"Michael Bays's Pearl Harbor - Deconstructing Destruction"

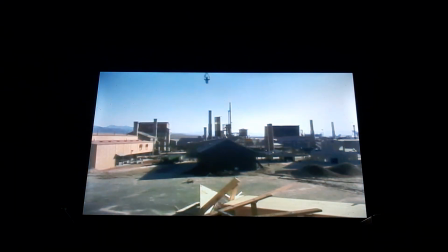41:17 So we could actually put switches on the ground, and as the pickup truck went by,
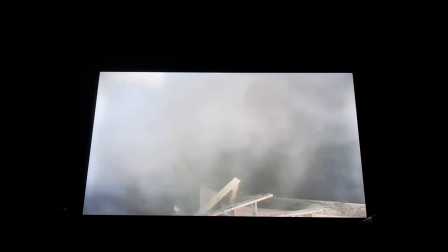41:23 it tripped the switches, which caused the explosions to go off.
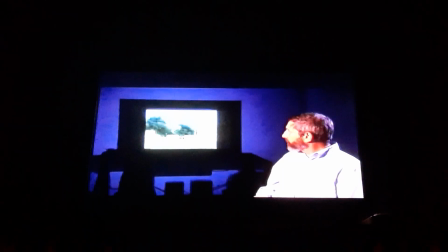41:29 So we could get the explosions exactly in the right place in the frame where the camera was looking. You can sort of see this building right here in the foreground was constructed in such a way that as the explosion went off, we could the whole roof would sort of lift off.
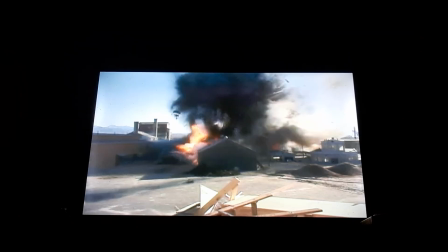41:45 It was a sort of a balancing act to try to get explosions that had some character to them. So Michael didn't want just fireballs. He wanted some debris and somewhat of a dirty look to the explosions.
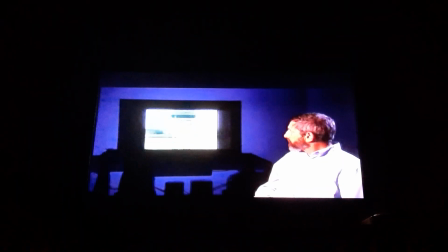42:01 So there's mortars that make the fire, and then there's mortars that are actually throwing large amounts of, as you can see, sort of the dirty black explosion, which was potting soil and different dyes to make it dark.
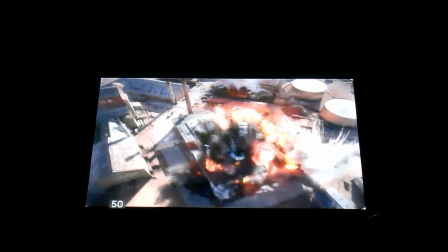42:21 So this is the actual shot, filmed from the camera at 72 frames per second.
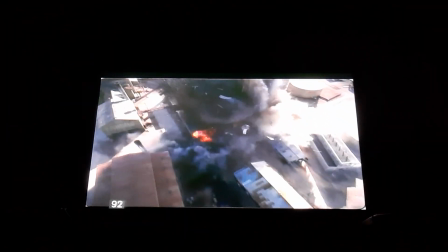42:26 When the film is then played back at normal projection speed, the event will take 3 times longer to happen, because that's 3 times normal speed, and it'll give it some sense of it being a huge
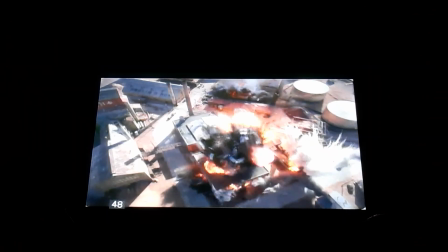42:39 explosion. So this gives you some idea of how big the miniature had to be and the amount of detail that we needed in it
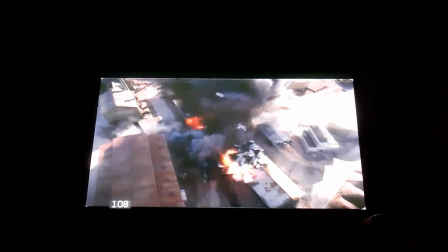42:47 so that it would cut with and be compatible with real footage of a steel plant that we photographed from a helicopter. The next task was to stick airplanes in it.
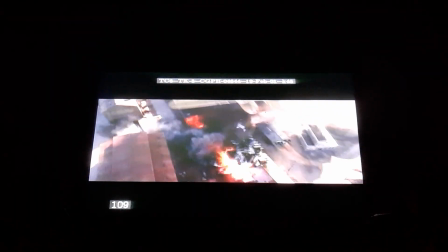42:58 So this is just sort of a first pass at looking at how big the airplanes would be, what flight path they would take, and where they are relative to camera.
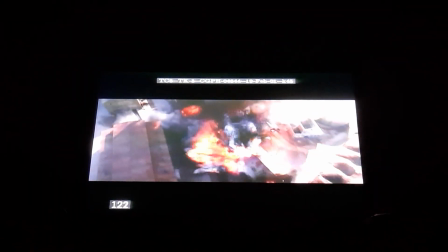43:07 This is the final shot as appears in the movie with photoreal airplanes.
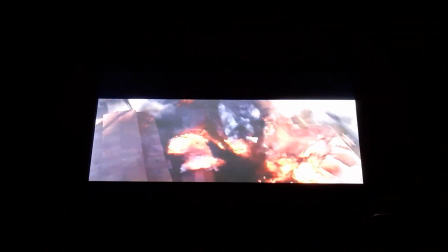43:11 The airplanes are casting shadows on the ground. There's computer graphic people running around down on the roadway. And as we play the shot,
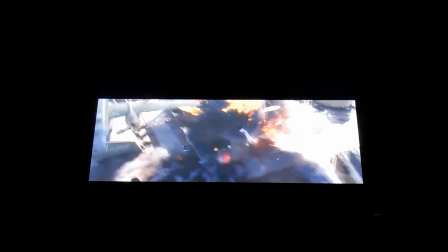43:21 you can see then we had to add other little bits of pyro debris sort of flying up towards the camera to try to make the shot more dynamic.
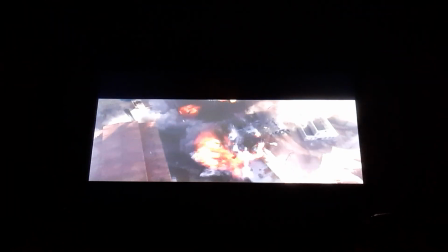43:28 And it's always sort of anticlimactic. You sort of set this whole thing up for days and days and days, and finally you have to stand there and wait till the weather is just right. The sun comes out, you say go, and the whole thing happens in like a second. And you've been there for weeks setting it up.